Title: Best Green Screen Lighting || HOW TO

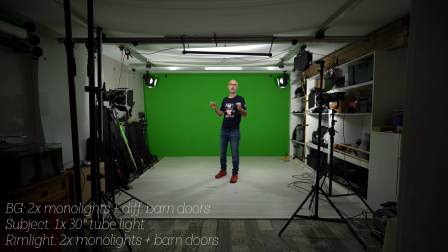That avoids color spill from the green screen background because it overpowers the reflected green light and helps with separation, which is the most important thing later in the software. There are different options to add that rim light.
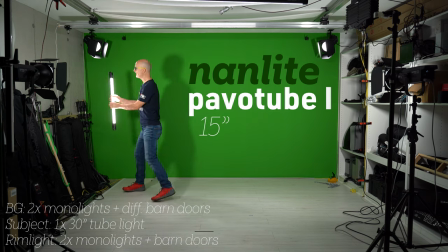You could add more power tubes from the side, not facing the background, but your subject.
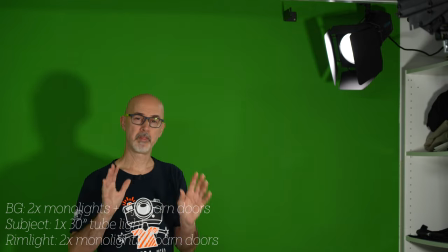We will get to that when we talk about smaller rooms. But the better option for medium sized rooms like this, in my opinion,
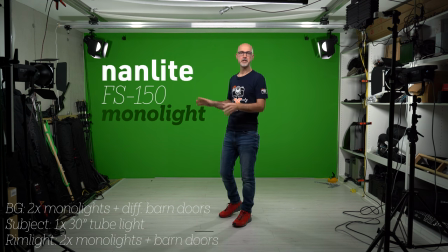is adding two more mono lights from the back you could get another two nanolite fs150 like i use them or you could potentially get a lower powered unit because i currently run it at less than 10 percent which is only
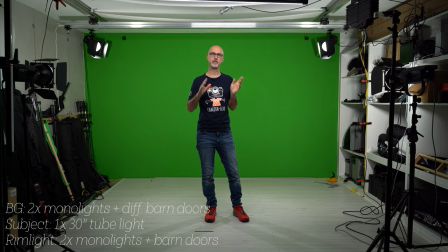15 watts they have a cheaper fs60 with 60 watts which is even bicolor so you can change the color temperature or you can get a higher priced forza 60c that is like the power tube an rgb light and now you may wonder what is the advantage of an rgb light when all you do is use it as a rim light. Particularly with green screen, the advantage of colored light is pretty big, because you can adapt the color to the light of the background.
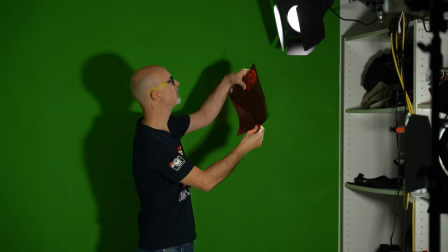Let me mimic that by using a red gel filter.
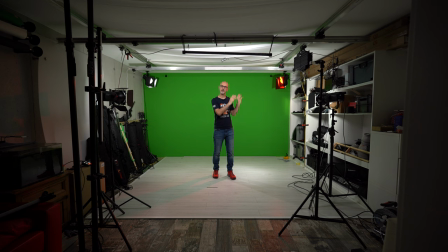My final background includes a red light on the right, so when shooting with such a background, you would normally get a spill from that light onto your subject.
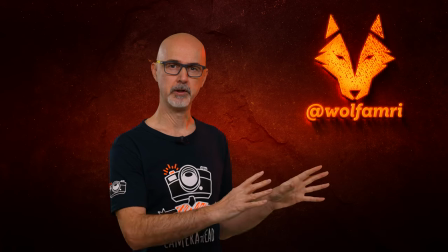Having a colored rim light will give you that spill and make your final result much more realistic.
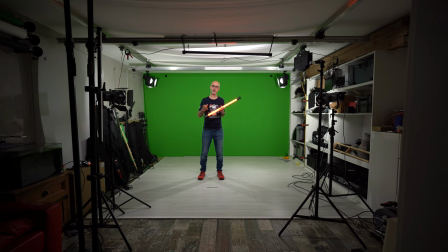As I said, you can get that with gel filters, but working with gels is a bit cumbersome at times. Having an RGB light like the Palvo tubes is much easier. It comes at a price, but it may be worth it depending on your use case. Either way, this is the result we get with a regular white rim light. Can you see how well the hairs separate from the background? Okay, and since I also learned something with every video I create for you, I have decided to change my personal green screen setup too, for reasons I will explain in the final comparison at the end of the video. I thought I had a good setup, but now I have a perfect setup. up.
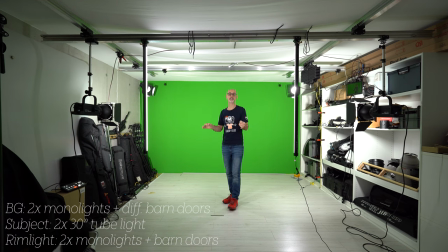This is what I will use from now on because it gave me the best results of all my tests.
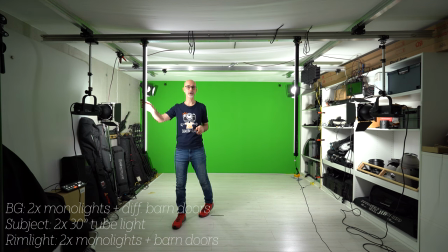I have two vertical 30-inch power tubes as a main light and at the same distance
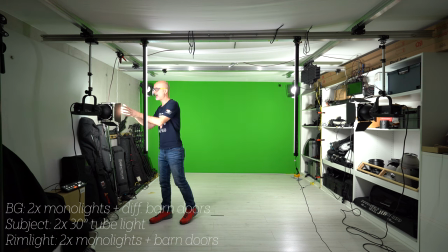to the background are my two Nanlites FS150 with the barn doors. So they are now even further away from the background than before. They are now also creating a brighter background that I used before and run at full power.
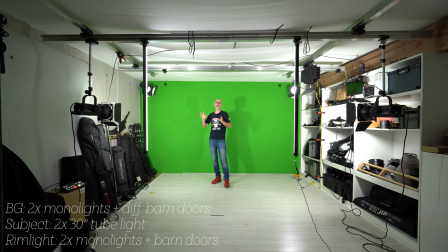And as a rim light I'm using two more Nanlites fs150 at very low power around eight percent let me show you the results i get with
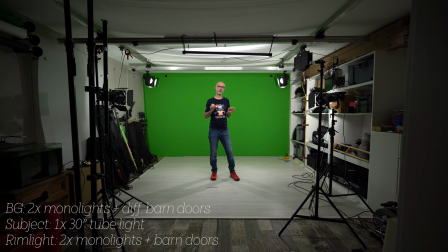this six light setup with adding all those lights you probably wonder about the room size of my setup while the size of this room is bigger i
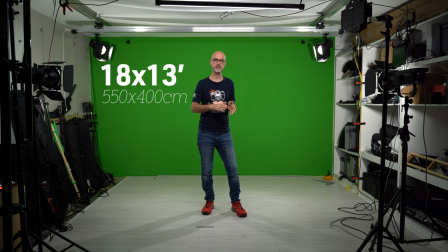actually only used 18 by 13 feet which is 5 meter 50 by 4 meter if you crop closer or use the wider lens
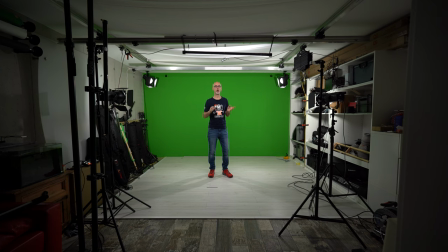you could go with roughly 16 and a half by 11 and a half feet or five by three and a half meter and the very same setup i will give
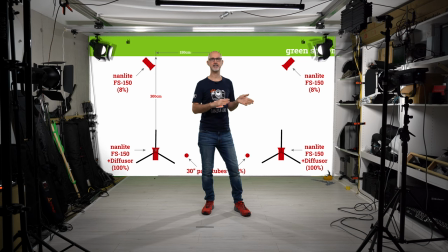you a link with a sketch of all my exact setups in the description of this video.
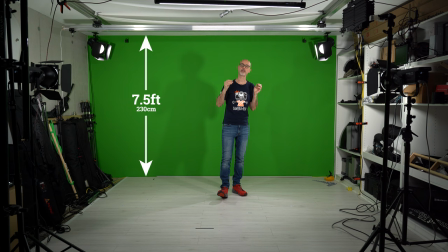The ceiling in my basement studio is very low, just 7.5 feet or 230 centimeters, which particularly makes the rim lighting a bit more challenging.
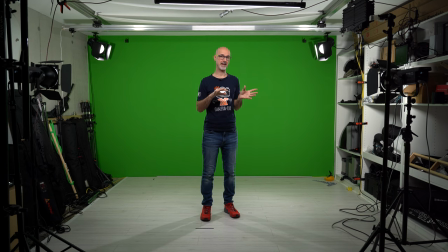For rooms with a regular height, that is usually easier. Now you may ask yourself, but Wolf, I'm actually interested in a full body green screen setup. Okay, so let's discuss that too. While you can get away with the same room size, a bigger, particularly longer room is definitely better.
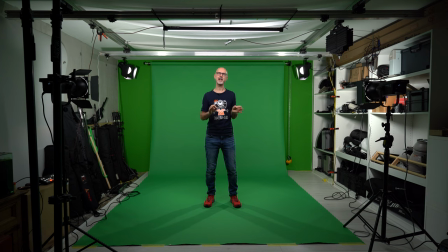Let me first show you how I'd change the lights and then I'll tell you why a bigger room helps a lot with full body green screenshots.
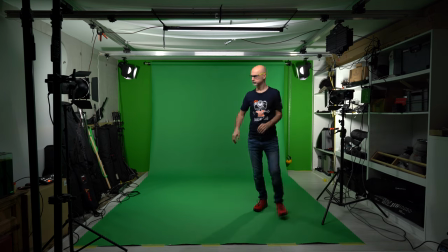First you have to bring the background lights closer to the background because if you move around you will be lit by them if you walk towards the edge of your green screen.
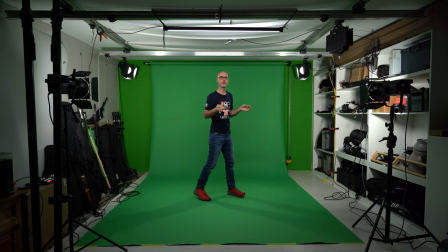That would look unnatural if you bring in the final background.
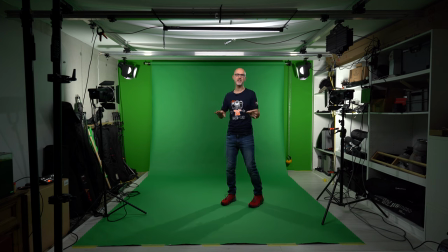Then I'd use soft boxes instead of the reflectors because now that the lights are closer to the background you need even more diffusion.
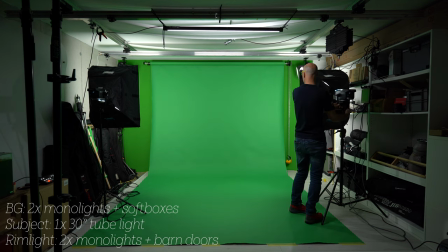I would however rotate them slightly inwards to have a more even green screen. Personally I'd leave the rim lights on even though they cast a shadow in the front.
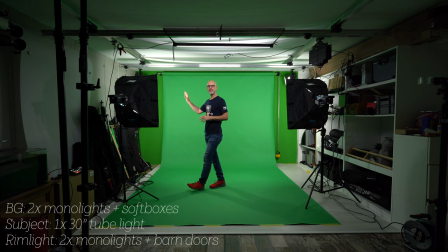That is something that needs to be done in software. In general rim lights are a question of how perfect and realistic you want your final result to be. If your final background doesn't have a source that would create the rim light it might look a bit weird.
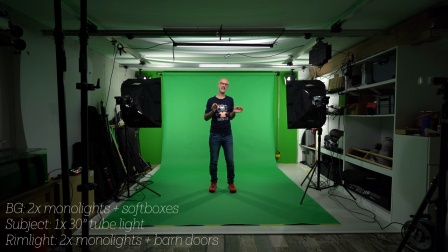But if you look at even Hollywood movies, the lighting is hardly ever 100% realistic. It's just meant to look good. So we have background lights, we have rim lights, now we need to make sure that your main subject is lit correctly.
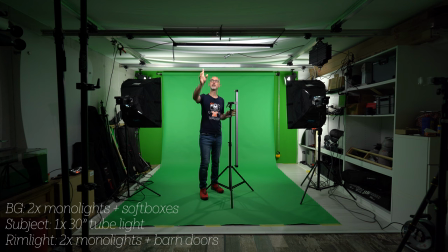I will use two vertical 30-inch pavotubes and here on top I will also use a 30-inch pavotube, horizontally.
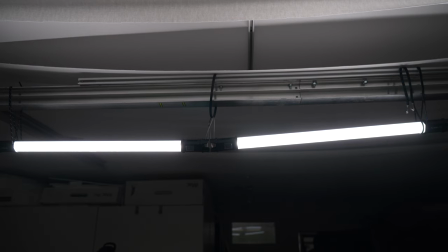But since I don't have a third one, I will use two 15-inch tubes instead. Does that give you a perfect result? Of course not.
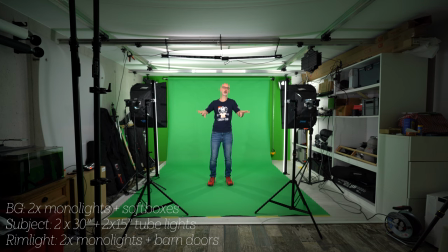Professional Hollywood green screen studios are huge and they allow for a much more even background light and of course for a more sophisticated light for your subject.
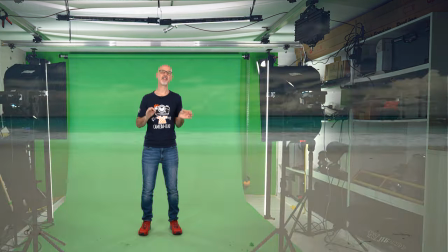But if you use the right green screen keying software, that setup will key out the background pretty okay.
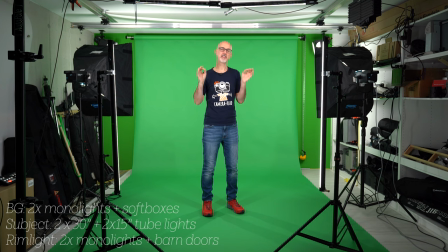And now to the room size of your full body shots. What is very important is perspective and focal length.
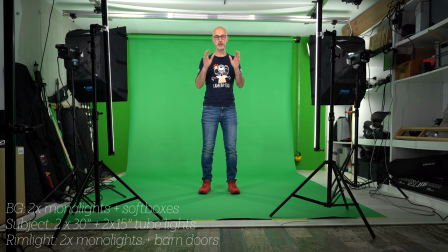If your final background is shot from a low angle, you have to shoot from a low angle too to make it look more realistic.
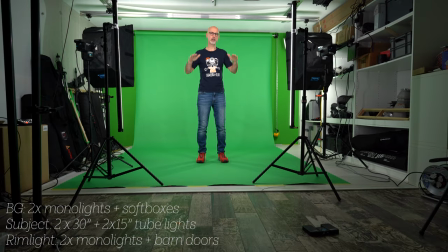And that can cause troubles in small rooms. Here if I go low, my head will leave the green area of the background.
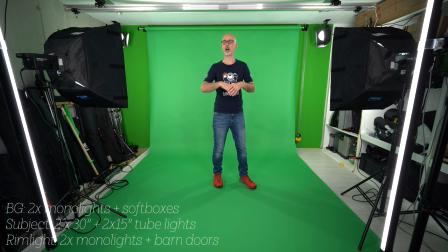Another thing to consider is focal length. If you shoot your green screen with an ultra-wide angle lens just because you don't have more space to step further back
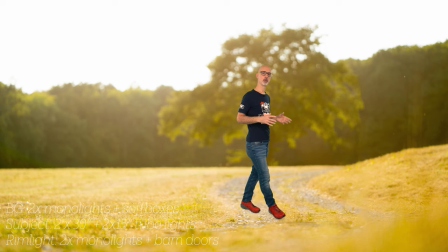and then pop that footage onto a background that was shot with a normal or telephoto lens, it will look weird because it just doesn't match. Beside that, in small rooms when using wide angle, you are limited when you want to walk around,
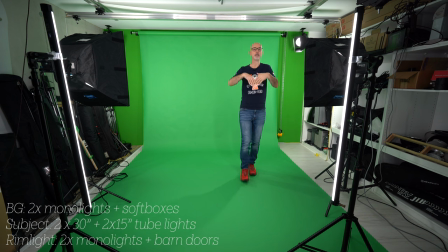because the distortion will make the foreground much bigger than the background, so you quickly leave the background.
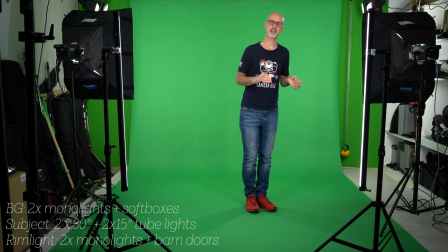Being able to step back with the camera and use a longer lens will increase the area that you can walk around on a lot, and beside that it reduces distortion.
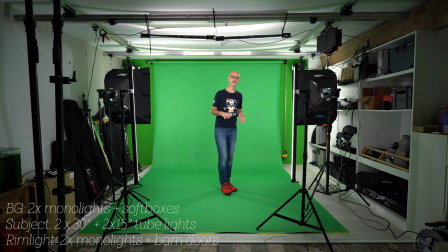So can you green screen full body shots in medium sized rooms like this? Yes you can. Will it look perfect? Probably not. Okay, so much for full body shots.
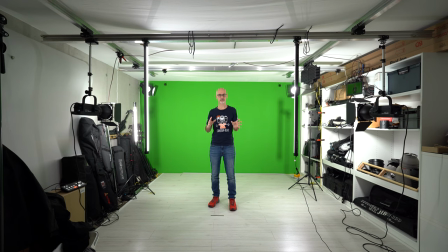Before we continue, let me just quickly talk about lighting setups for green screen photography. In photography you obviously don't have to care much about lights in your frame,
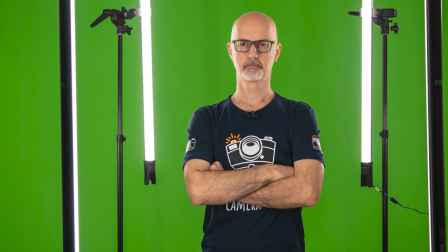so you can place the rim lights very close to your body because you can later mask them out anyway. But that doesn't mean you can be sloppy with your background. The more even and well lit your background is, the better and easier you can key it out. While the size of the room we used so far could be that of a garage, let's change to a much smaller size space, like a regular room.
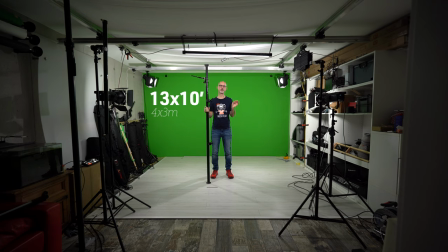Let's say we have a room size of roughly 13 by 10 feet or 4 by 3 meters. I will obviously stay in the same room because that is my studio, but I will set myself some borders with these auto poles.
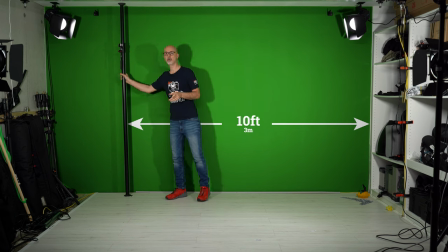So consider our new room from these auto poles to the cupboard on the other side.
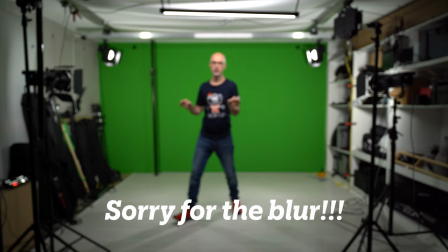I could keep much of the setup the same, I just have to move the lights further towards the background.
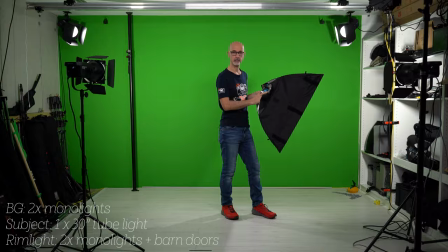That again will make the background less even, so we will use the softboxes now. And since we don't have as much space available, we have to make some sacrifices.
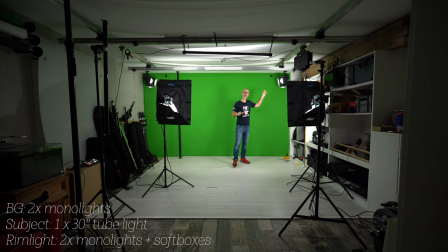That is first of all the rim lights. If you have a very high ceiling, you can still use them. If you don't, it gets more difficult. My ceiling is very narrow, so I have to make changes. Oh, I completely forgot, of course I need to move the camera closer too, which I just did.
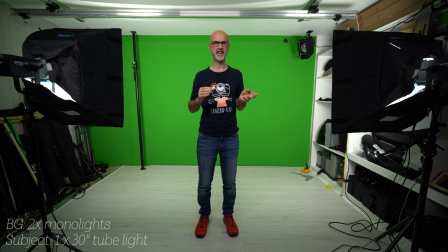And obviously you see that in the wide-angle shot I look rather weird now.
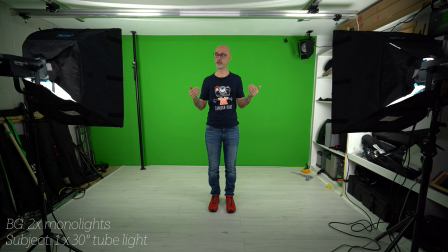So I actually have to step back even more, which means I also need to move the softboxes further to the background. If you want wider shots, of course. I don't want that, so I will leave it like it is.
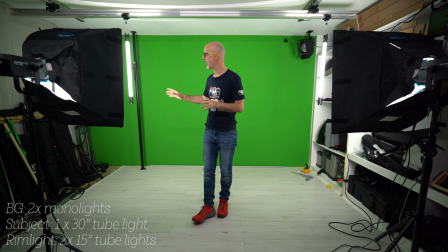But back to the rim lights, I have now added two 15-inch power tubes. As you can see, due to the softboxes, they hardly cast any shadow on the background. And they gave me a perfect beautiful rim light. Time for the final result with my wig.